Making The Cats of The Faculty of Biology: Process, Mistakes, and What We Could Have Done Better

Good morning, good evening, good afternoon, wherever you are. In my case, it is very late at night, raining a little bit, and maybe in the faint distance you can hear cars. By now, I hope that you've already watched our documentary, The Cats of the Faculty of Biology. If you have not, I will post a link in the description and you can watch it. it would be beneficial to watch it before watching this video today we're going to do a breakdown and director's commentary of the video and we're
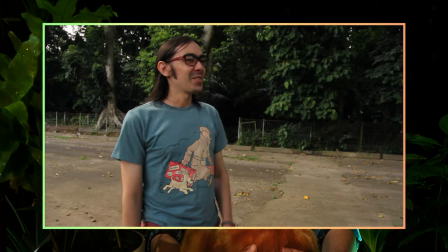going to watch it through and I will pause it as many times as necessary which will be probably
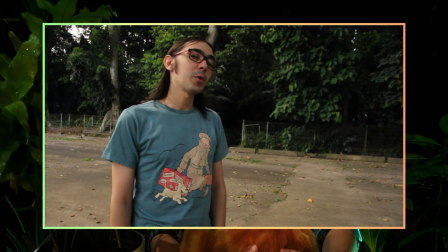many many times and I will discuss maybe the issues
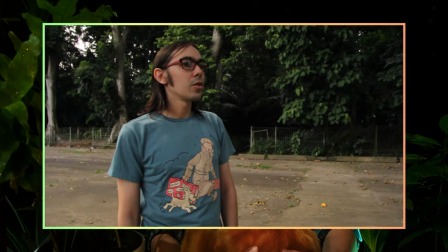that we had in certain parts some of the stylistic choices we made or necessary decisions we made,
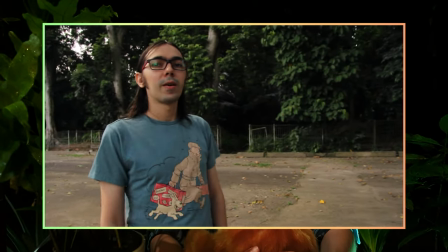see where we could have done things better. And I do find this to be a very beneficial process of actually going through it and catching where you could have done things better so that next time you can, without going on too much, let's begin.
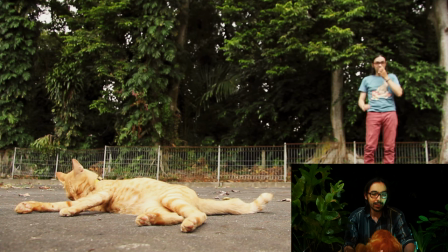Okay.
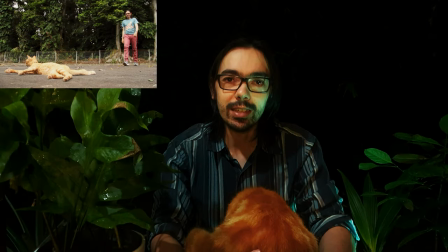indecision. I will just quickly discuss here the cold open. And initially we had three ideas here, which was this one, directly starting with Ruri,
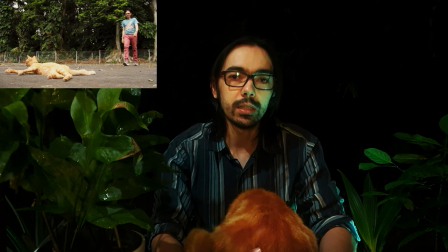the main interviewee in the video, a part where he is already introducing himself and what he's doing, or just directly starting with the opening credits and going on.
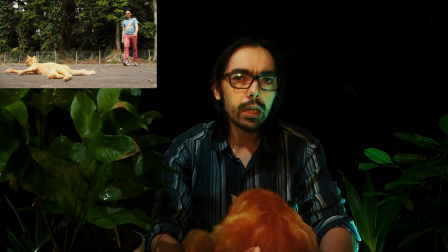And in the end, we went with this one, which is a funny called open and also bookending it with another outtake. And I think this was the appropriate one to start with to give it the tone that we would want,
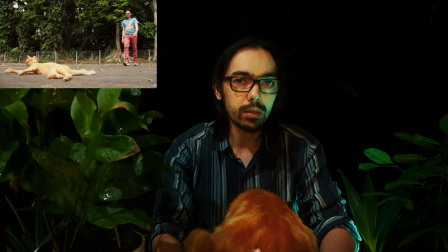which is even later when it gets emotional, at least I think it gets emotional, we still start off with the fact that the cats are adorable and funny things happen and we go into the fact that
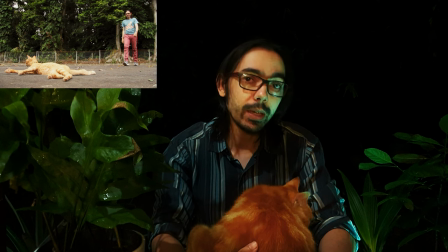funny things happen and during the process of making it there were a lot of little things that went wrong but in an actually amusing way and in this case I accidentally kicked a rock or a piece of fruit or whatever and hitting Kun Kun in the back
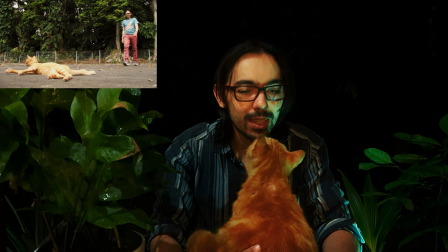and and
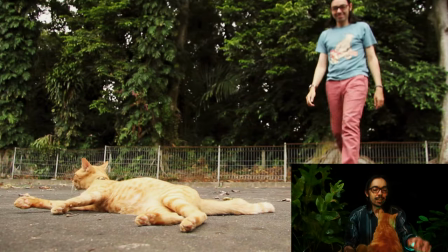this is Karama and actually hitting Kun Kun in the back and he's now disturbed by it
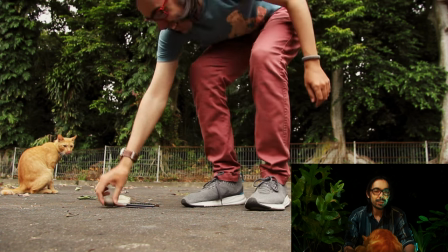I feel so bad
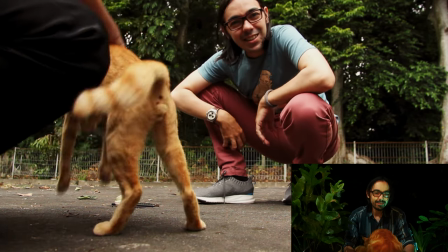as you can see we have an issue here of me annoying the cats
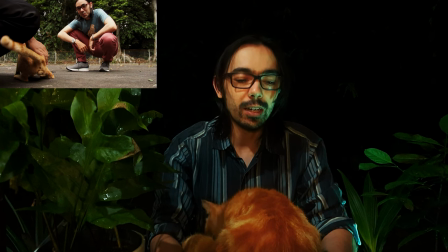and yeah so So I think this is the appropriate one to start with, the fact that actually we did have quite a bit of trouble, especially if you get to the last shot after the credits, where I had to deal with the fact that I would do the
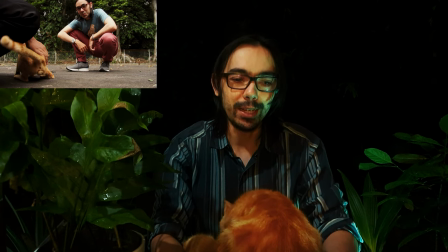part and then Cat would not be there. in this case I was annoying Kun Kun and I just want to subtly point out the quick look at the camera and then it cuts to black and then we actually start with the with the the accordion
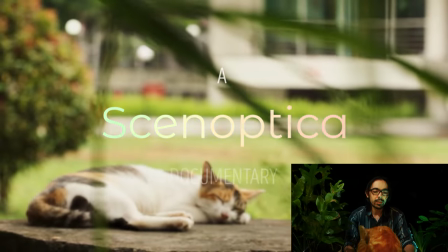giving the title